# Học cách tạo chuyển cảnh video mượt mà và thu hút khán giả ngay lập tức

Chuyển cảnh như thế nào cho mượt? Đầu tiên thì phải hiểu chuyển cảnh là gì đã Chuyển cảnh có thể được hiểu là một mối nối Giúp cảnh quay trước và cảnh quay sau kết nối được với nhau hơn Chuyển cảnh có thể chỉ là những cú cắt như jump cut
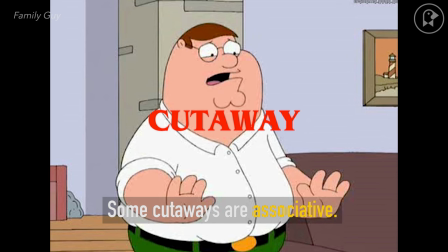0:13 Cut away
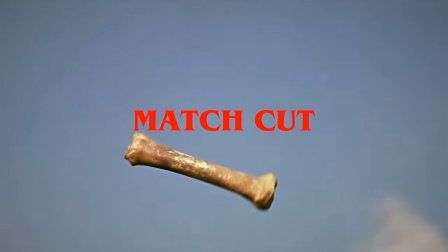0:17 Mask cut Chuyển cảnh cũng có thể là những hiệu ứng đặc biệt Bằng máy tính hoặc là bằng chuyển động máy Ví dụ như whip band Cái nguyên lý mà giúp cho chuyển cảnh mượt hơn Đó là sự đồng nhất Đồng nhất giữa chuyển động máy với nhau Đồng nhất cỡ
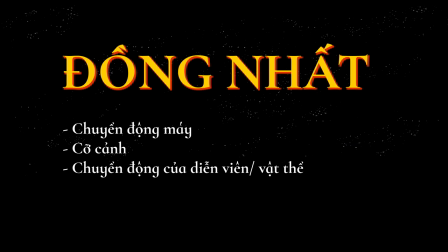0:36 cảnh Hoặc là sự đồng nhất về chuyển động của vật thể hoặc là diễn viên Ở trong 2 shot hình đó Ví dụ như trong shot hình này
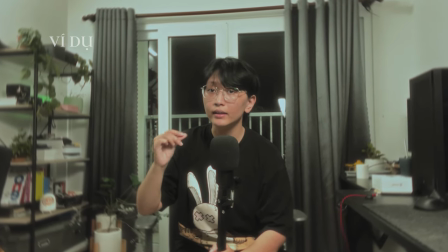0:42 Ở cảnh toàn mình đang sử dụng 1 cái slow zoom nhẹ bằng digital Thì khi mà mình cắt cận vào Thì cái tốc độ zoom nó cũng
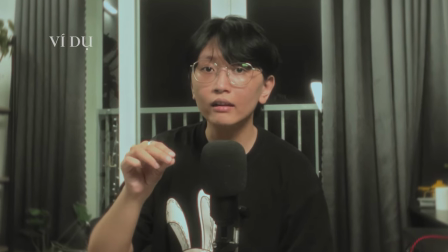0:48 phải slow giống như là cảnh toàn Thì khi đó cái nhát cắt đó nó sẽ mượt hơn Cái chuyển cảnh đó nó sẽ mượt hơn Hoặc
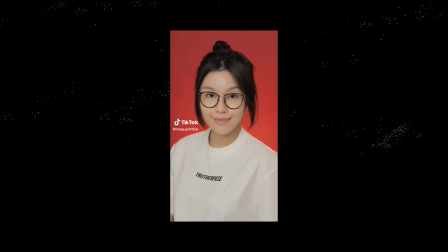0:55 ví dụ như bạn coi những cái trend biến hóa của Quỳnh Thi đi Thì bạn để ý các động tác chuyển động của bạn đó Đều có sự đồng nhất giữa các shot với nhau Vậy nên cái sự chuyển cảnh nó rất là mượt Còn nếu như bạn sử dụng những cái hiệu ấn cross dissolve Để ẩn dụng một cái hình hài gì đó Giống như một vật thể gì khác Thì bạn cũng nên có hai cái vật thể đó
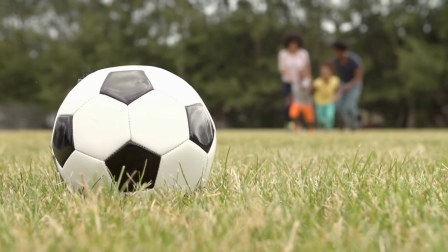1:11 Nó cùng shape với nhau Ví dụ như mình có một cái shape hình hình tròn Sau đó mình cross dissolve vào cái hình mặt trời
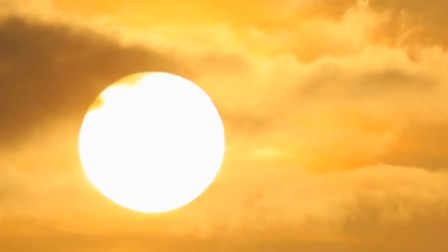1:17 cũng hình tròn Thì nó cùng cỡ cảnh với nhau và cùng shape hình với nhau Thì chắc chắn là cái việc chuyển cảnh nó sẽ mượt hơn Vậy nên mỗi khi mà bạn sử dụng chuyển cảnh Chỉ cần áp dụng đúng 3 cái yếu tố mà mình đã nói Thì chắc chắn chuyển cảnh của bạn sẽ mượt hơn rất nhiều